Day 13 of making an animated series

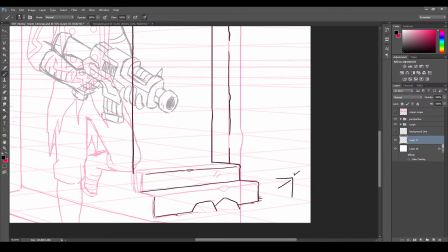9:01 So this is a gap in the middle.
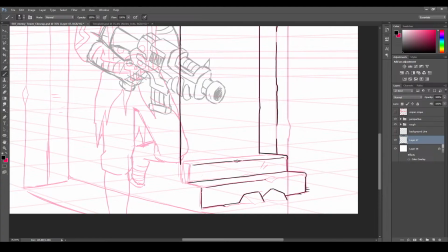9:07 That's if you're going for that certain style. If you're going for like certain style, what's it called?
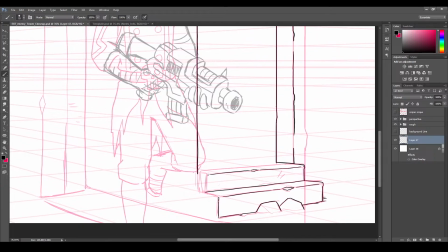9:14 I forgot. Ventro Bros, whatever. They just have all the lines touching. It just makes it look cheaper.
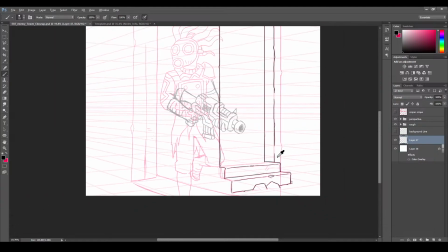9:28 Okay, because the stairs, the floor continue. I think we're just gonna leave it there. The steps definitely need to continue off.
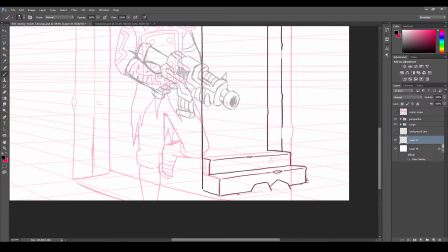9:37 There you go. And then based on the perspective, we're gonna continue here. So now we know where the ground is.
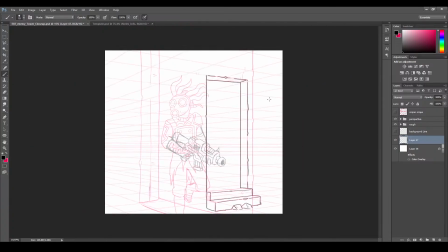9:51 There we go. Awesome. I think I'm gonna just place the ground here.
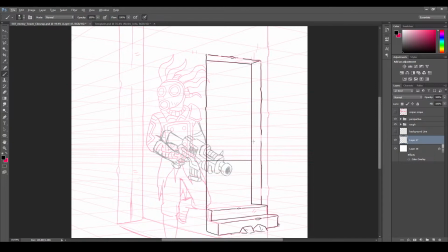10:01 The vanishing point is here though, but I don't want it to be that high up.
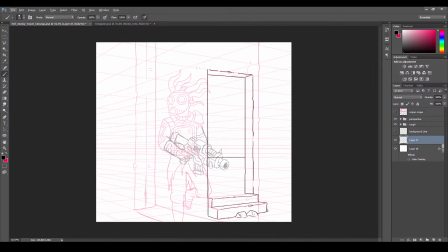10:06 So I'm just gonna leave it at that, and we're gonna just have like a black background for the background.
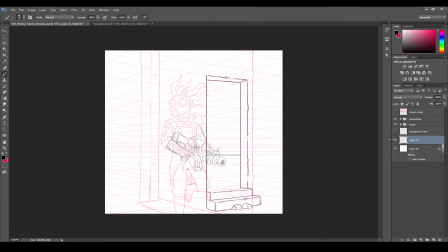10:14 There, see? Inside room. You can add the texture later.
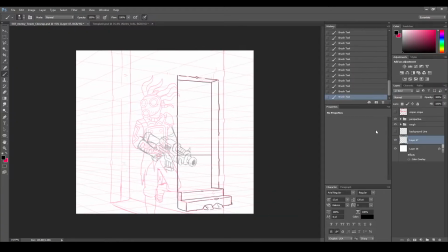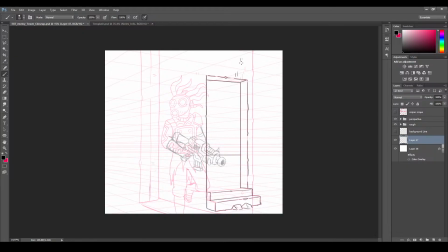10:25 Yeah, you can add these little texture lines later. So we're gonna continue with the shadows. Now that we have everything's completed, foreground first. Tell me what I've worked on the foreground.
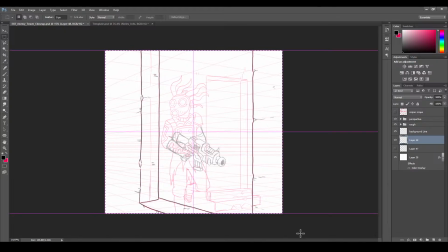10:42 So I'm gonna color this whole thing black.
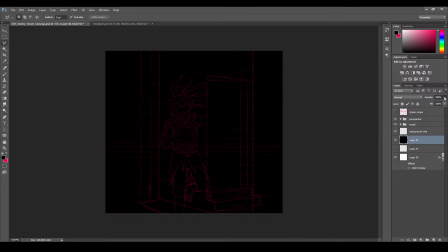10:49 And then we tend to lower it
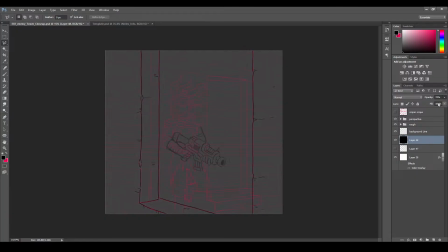like this.
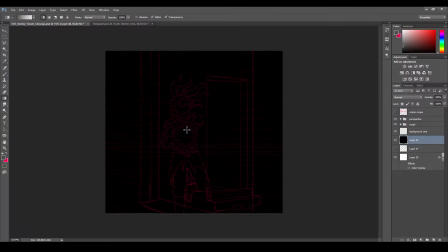11:05 Now that I got the color, I can just paint it color that I wanted.
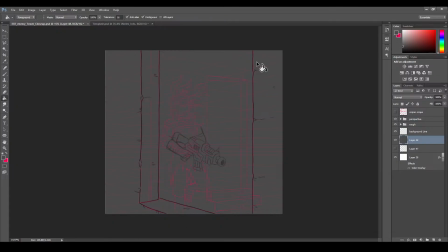11:11 There it is. And because this is facing the sun, this is the outside, we're gonna create it lighter.
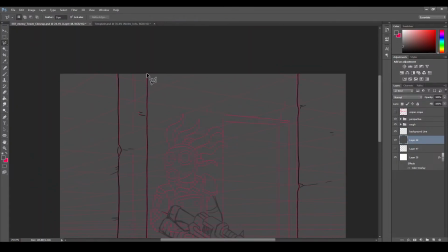11:18 But first I wanna remove the sections that we don't want to touch, basically the back.
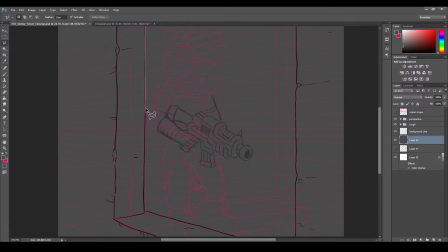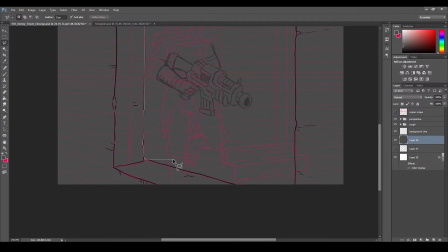This whole lore behind this story I'm building,
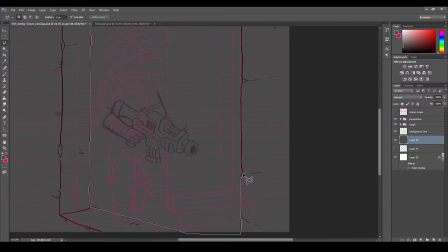11:42 it's like post-Soviet Russia, but at the same time it was like Warhammer inspired. So it's these military guys, these soldiers, and they get stationed at a tower,
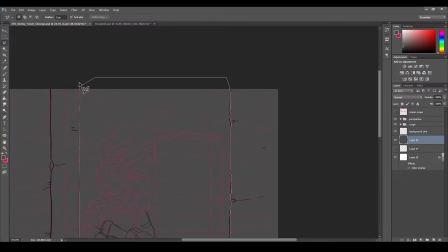11:59 and they're complete opposites, the two of them.
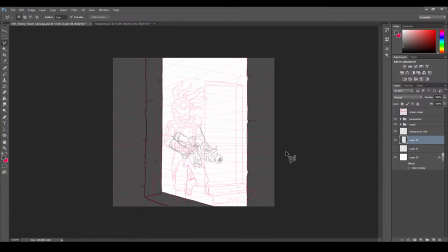12:02 Gob is, strict to the manual, and Azor is more like, basically he was maybe an artist or something, and then he just got, contractor, whatever that word is, when they force you to join the military. So he joins it, and then he becomes friends with this guy because you're forced to.
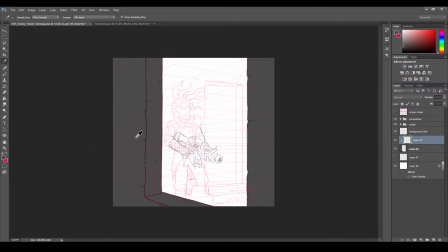12:22 You spend all day hanging out, and they kind of rub off each other, and you can see their personalities change, both of them. So it's a pretty cool story. I ended up doing 15 episodes, script.
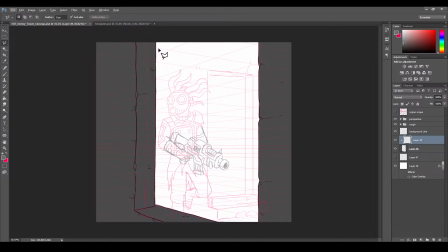12:39 So I have basically 15 episodes worth of work to do, and each episode is 5 minutes.